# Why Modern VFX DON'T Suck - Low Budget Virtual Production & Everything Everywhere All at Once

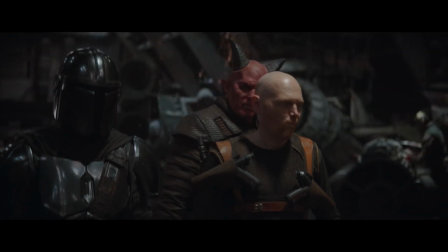(4:08)
This solves the biggest limitation of environment projection, which is the lack of ability to move the camera.
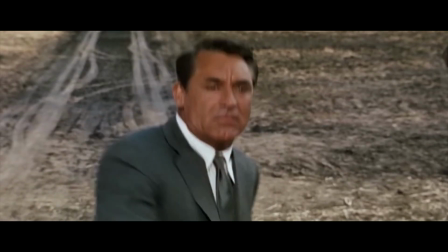(4:14)
In the olden days, you couldn't really move the camera around because you had your shot captured from one particular angle and projected on a screen.
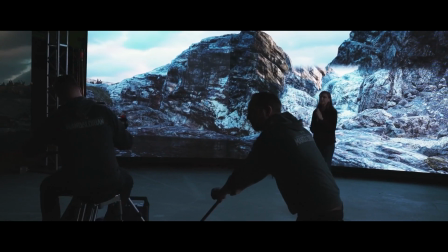(4:22)
With this system,
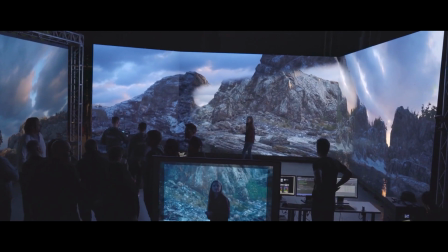(4:23)
you can move the camera around in the environment and it'll properly calculate the appropriate parallax and display it in your projected environment.
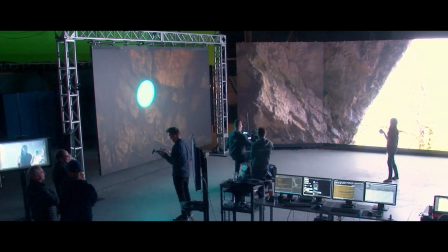(4:31)
The other big deal with virtual production is that it also provides fully immersive lighting and environment all around the actors.
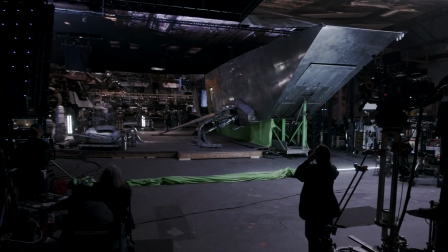(4:39)
So not only is this helpful for the actors to be able to use as a reference since they can see the environment they're acting in,
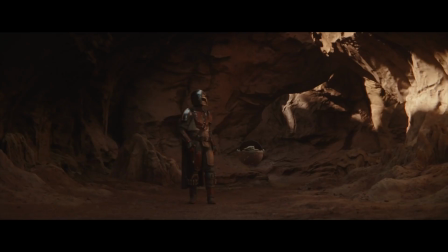(4:44)
but it's also helpful for capturing things like reflections and properly matched ambient lighting, which can be very difficult to match when shooting on a green screen. So if you want to see more about virtual production, leave a comment and let me know.
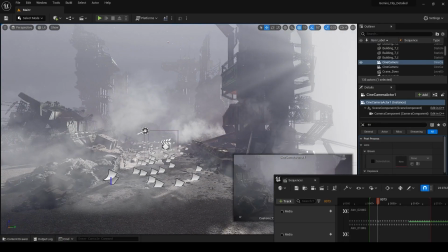(4:58)
And while we're on the topic of Unreal Engine, if you guys are interested in learning about the program,
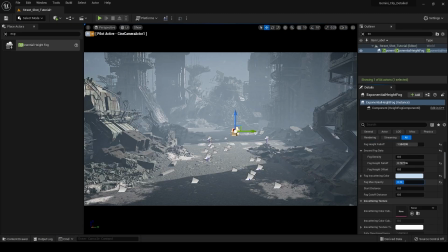(5:03)
it's free and it's an amazing tool for filmmakers, whether you're using it for pre-visualization, lighting concepts,
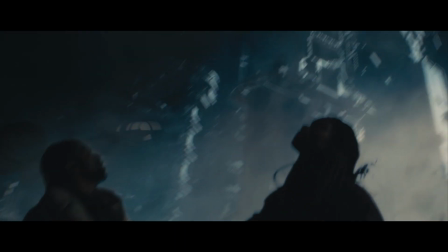(5:10)
or my primary use for it, which is visual effects and post-production.
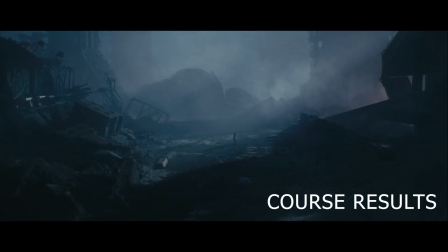(5:15)
If you want to learn more about how to use this amazing free software, check out the courses I have created linked below.
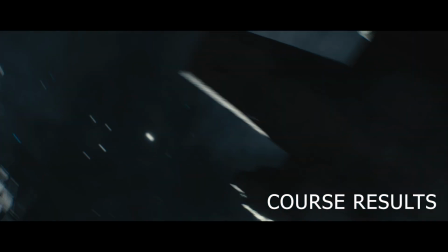(5:22)
I have a free beginner course that'll teach you everything you need to know about Unreal Engine as a beginner.
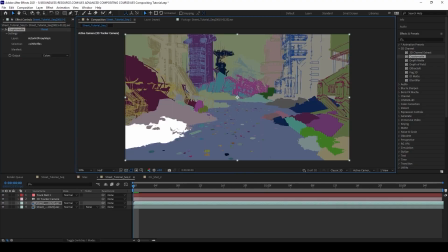(5:27)
And then I also have a subsequent over 8.5-hour course that shows you how to create the scenes that you're seeing now.
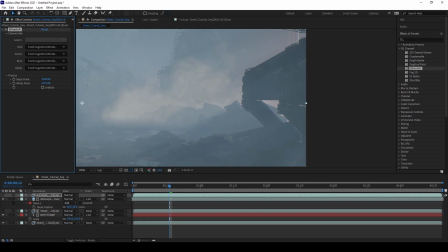(5:34)
So if you guys are interested, head over to my website, boundless-resource.com, and check those out now.
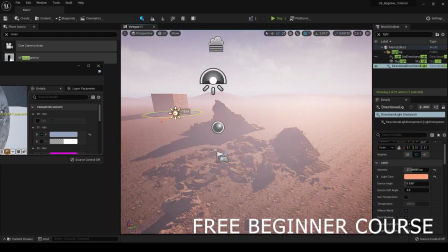(5:40)
If you're a beginner, I highly recommend you sign up for the free course, no strings attached.
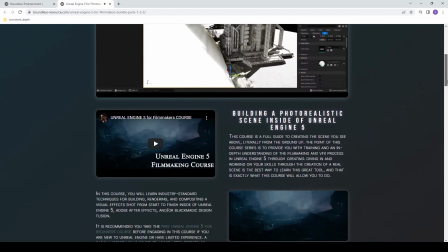(5:44)
And if you feel comfortable, I recommend moving up to those other courses and really expanding your tool set as a VFX artist or filmmaker.
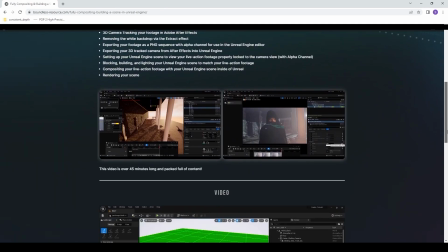(5:52)
I've also started up a membership program on the website where I'll be releasing exclusive, extended content not available anywhere else. So back to the main part of this video, virtual production sounds great and all, but it's way out of the budget for the average person. So how can you implement these techniques in your own films on a budget? So going back to our case study for this video, Everything Everywhere All at Once,
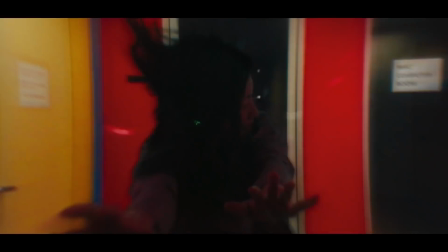(6:15)
if we take a look at some of the other multiverse jump shots that they created, they couldn't be done practically and required some VFX, but they could implement practical shooting techniques in conjunction with the concepts of virtual production to achieve the look that they wanted.
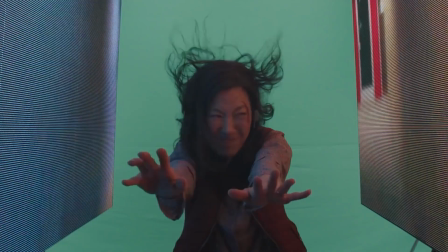(6:30)
So the way that they did this is the shots were taken on a green screen.
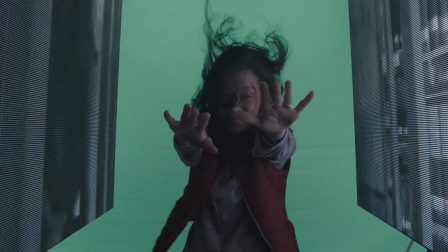(6:34)
But before they shot the scene, one of the directors had gathered what essentially amounted to hyperlapse footage.
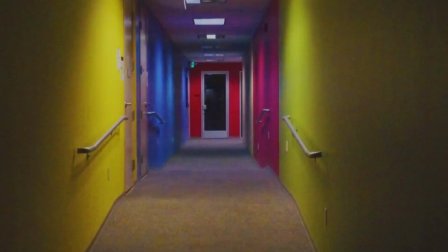(6:40)
So it was shot at a low shutter speed on a gimbal, which he collected while walking through random places that he wanted the main character to warp through.
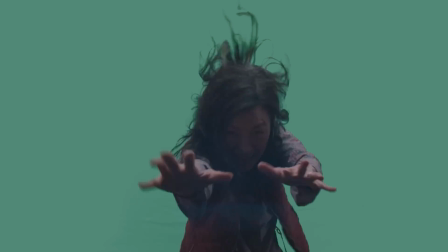(6:48)
So when it came time to shoot the scene, instead of just using a normal green screen setup, they also placed 2 LED screens,
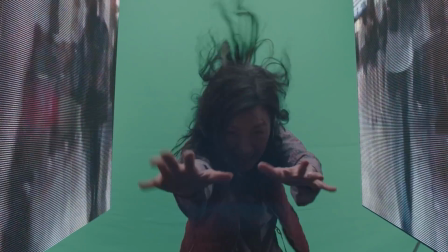(6:55)
one on either side of the actress, to cast environmental lighting on her.
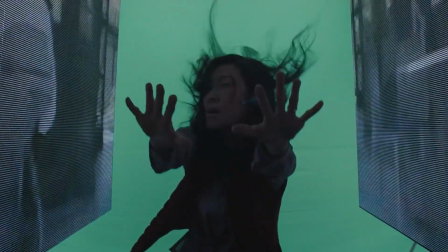(7:00)
So if you wanted to do this, you could use TVs or even projection screens potentially, or even just shoot the projector directly on your subject depending on the look that you're going for.
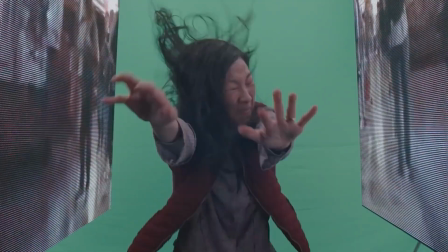(7:10)
So these LED screens played back the footage shot by the director as he walked through various locations,
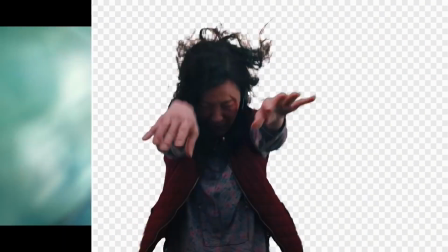(7:16)
which then also were used as the background when they replaced the green screen.
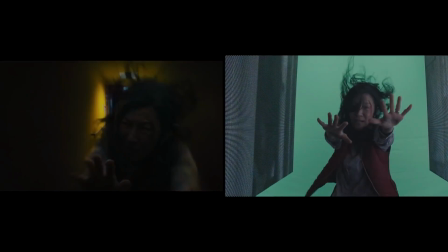(7:20)
So with the addition of some extra VFX elements like glass breaking as she went through windows, etc.,
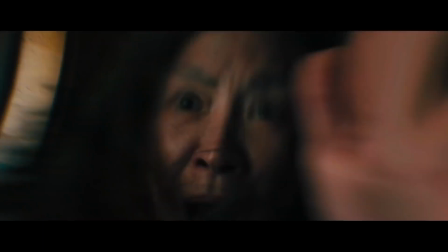(7:26)
the shot was fairly easily pieced together and made much more convincing by the dynamic lighting that was added by those 2 LED screens.
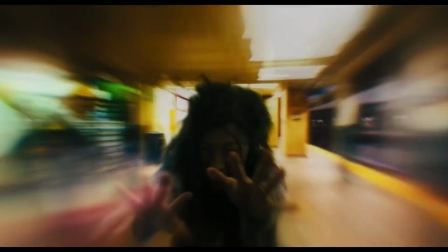(7:34)
So if you're unable to shoot in a real environment, this is a great way to add realistic, interactive lighting to your subject for cheap, and it makes a world of difference. So as you can see, there are a lot of ways to enhance the realism of your VFX shots, which can be learned from good, resourceful directors like Kwan and Scheenert. Study the shots that make you wonder, how did they pull that off? Because those are the ones that will teach you to be resourceful, efficient, and solve your most difficult shots in the best way possible.
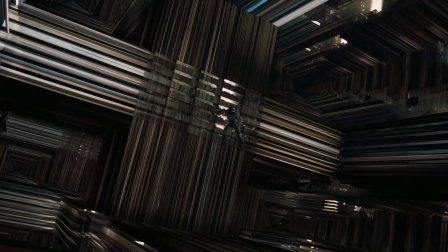(8:03)
So in the next episode, I'd like to talk about some big directors like Chris Nolan and Denis Villeneuve,
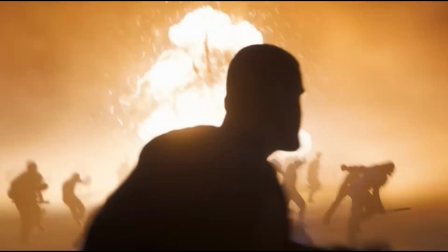(8:08)
and how they implement several useful techniques to achieve maximum realism in their VFX shots.
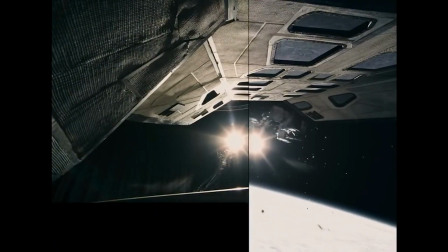(8:14)
So stay tuned for that.